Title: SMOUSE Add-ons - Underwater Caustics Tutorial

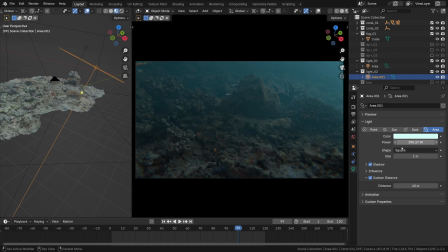The intensity is totally up to you. Then it's worth checking out the color management tab, specifically the view transform, which I've set here to very low contrast.
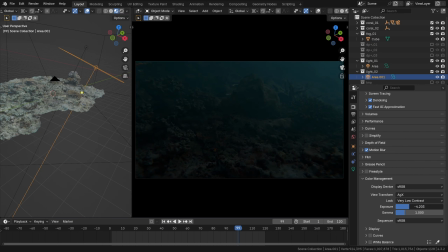And don't forget to take a look at the exposure as well.
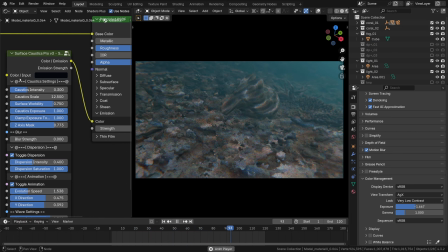Cool. Next, feel free to spend some time with these procedural parameters. Who knows, maybe you've got a different idea in mind for how underwater refraction should look, in your opinion. Whether it's something more stylized, or I don't know, on the contrary, like a Nat Geo Wild documentary or something.
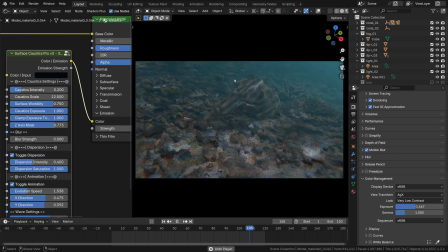These sliders, to sum it up, offer a lot of flexibility, even though it's not some super complex add-on or anything like that.
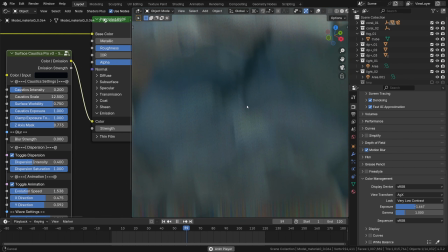Finally, I couldn't help but season it with a touch of our magical dust particles.
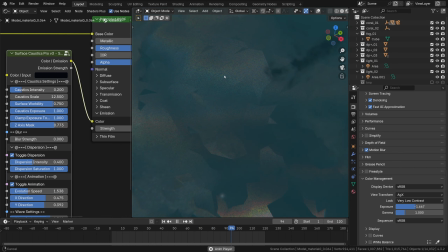That Eevee motion blur is trippy.
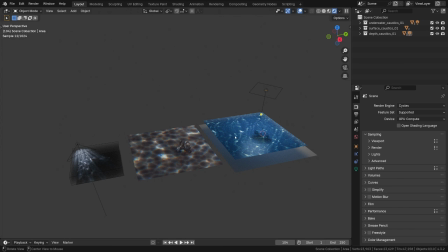And that isn't all too, we also have depth caustics. This is the third type or method for creating the rays beneath the surface effect.
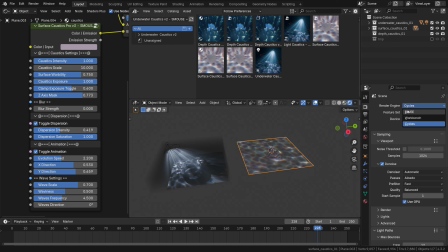It works okay in both Eevee and Cycles, but I'll use Cycles for this demonstration. As a quick reminder, you can find it in the asset browser. Underwater caustics. Now we need the depth caustics object. I'll click it and drag right into the viewport and drop it right here.
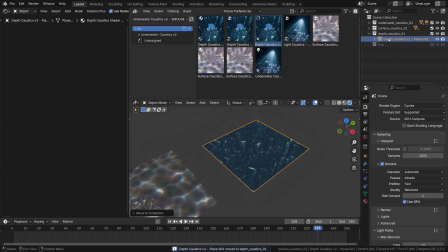M, and down it goes into the depth caustics collection. To make it easier to use, I'll also add in the area light, so we actually have some photons penetrating the surface, so we can see what's beneath. Cool. I'll also raise the output of this light source.
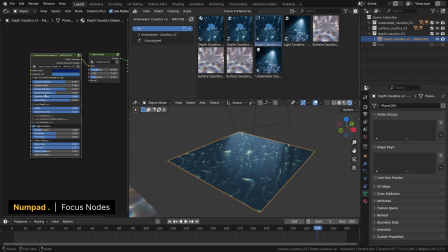Okay, now jumping into its shader settings in just a moment, we can see it consists of a few pre-made node groups.
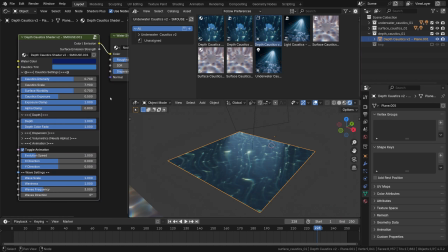The SMOUSE depth collection shader itself with a bunch of settings and all that. You can also find it here under the Shift-A menu.
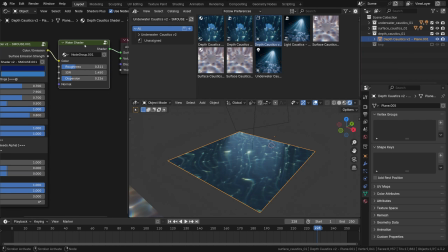But there's also this custom water shader as a bonus. That's how it's set up.
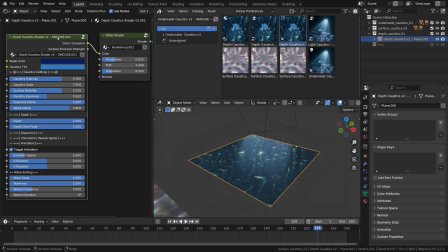Then it would be great to have something beneath these waves, I suppose, to reveal the depth effect and all of that, and how it influences the stuff beneath the surface.
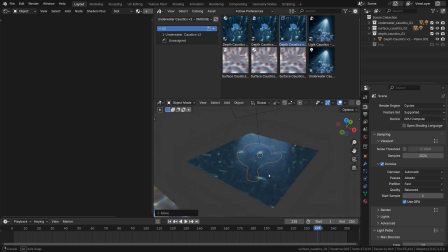Because honestly, it's a pretty good looking shader. It deserves it. So that's the depth effect, plus these streaks of light penetrating the surface, enhancing the illusion of depth, I guess.
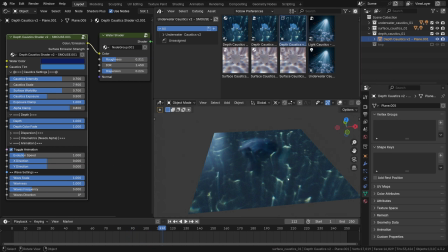Animated. So in this node, we've got the caustics intensity. This controls the intensity of those light streaks mainly, but these streaks also obey the light clamping, the direct light clamping to be exact, if you want to fine-tune how intense they appear on screen.
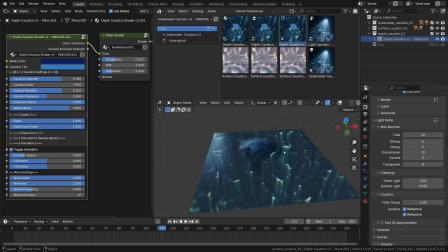For now, I'll set it back to 0 on no clamping. Next, we have the water and caustics colors. It can be anything, of course, but I think it looks slightly more believable if the caustics tint is somewhere in the ballpark of the watercolor,
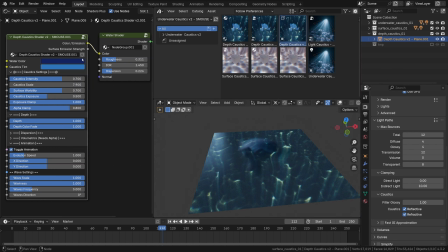not too far apart. Then we've got this scale, of course. Remember, not too big, not too small. Keep it balanced. The caustic exposure and the clamps.
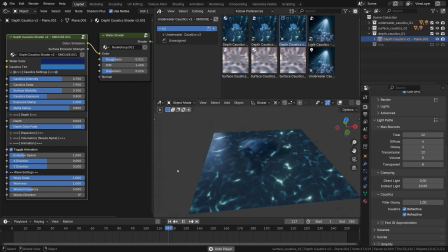This one is interesting, the depth settings. Without depth, this effect will mostly look like a distorted cellular grid on the surface, which is fine, but with the addition of depth, check out how these streaks kind of extend along the Z-axis.
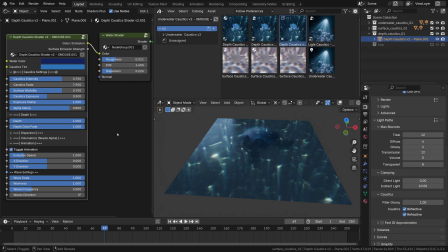In depth. Almost like they're reaching deep into the water, and that's probably the best part of this effect, with the color fade controlling how much of the caustic tint is blended in with the base color. The dispersion controls are a hallmark of the SMOUSE resources.
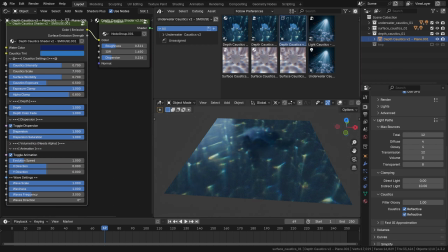You can always count on the SMOUSE stuff to feature amazing, physically plausible chromatic aberration, and this library is no exception.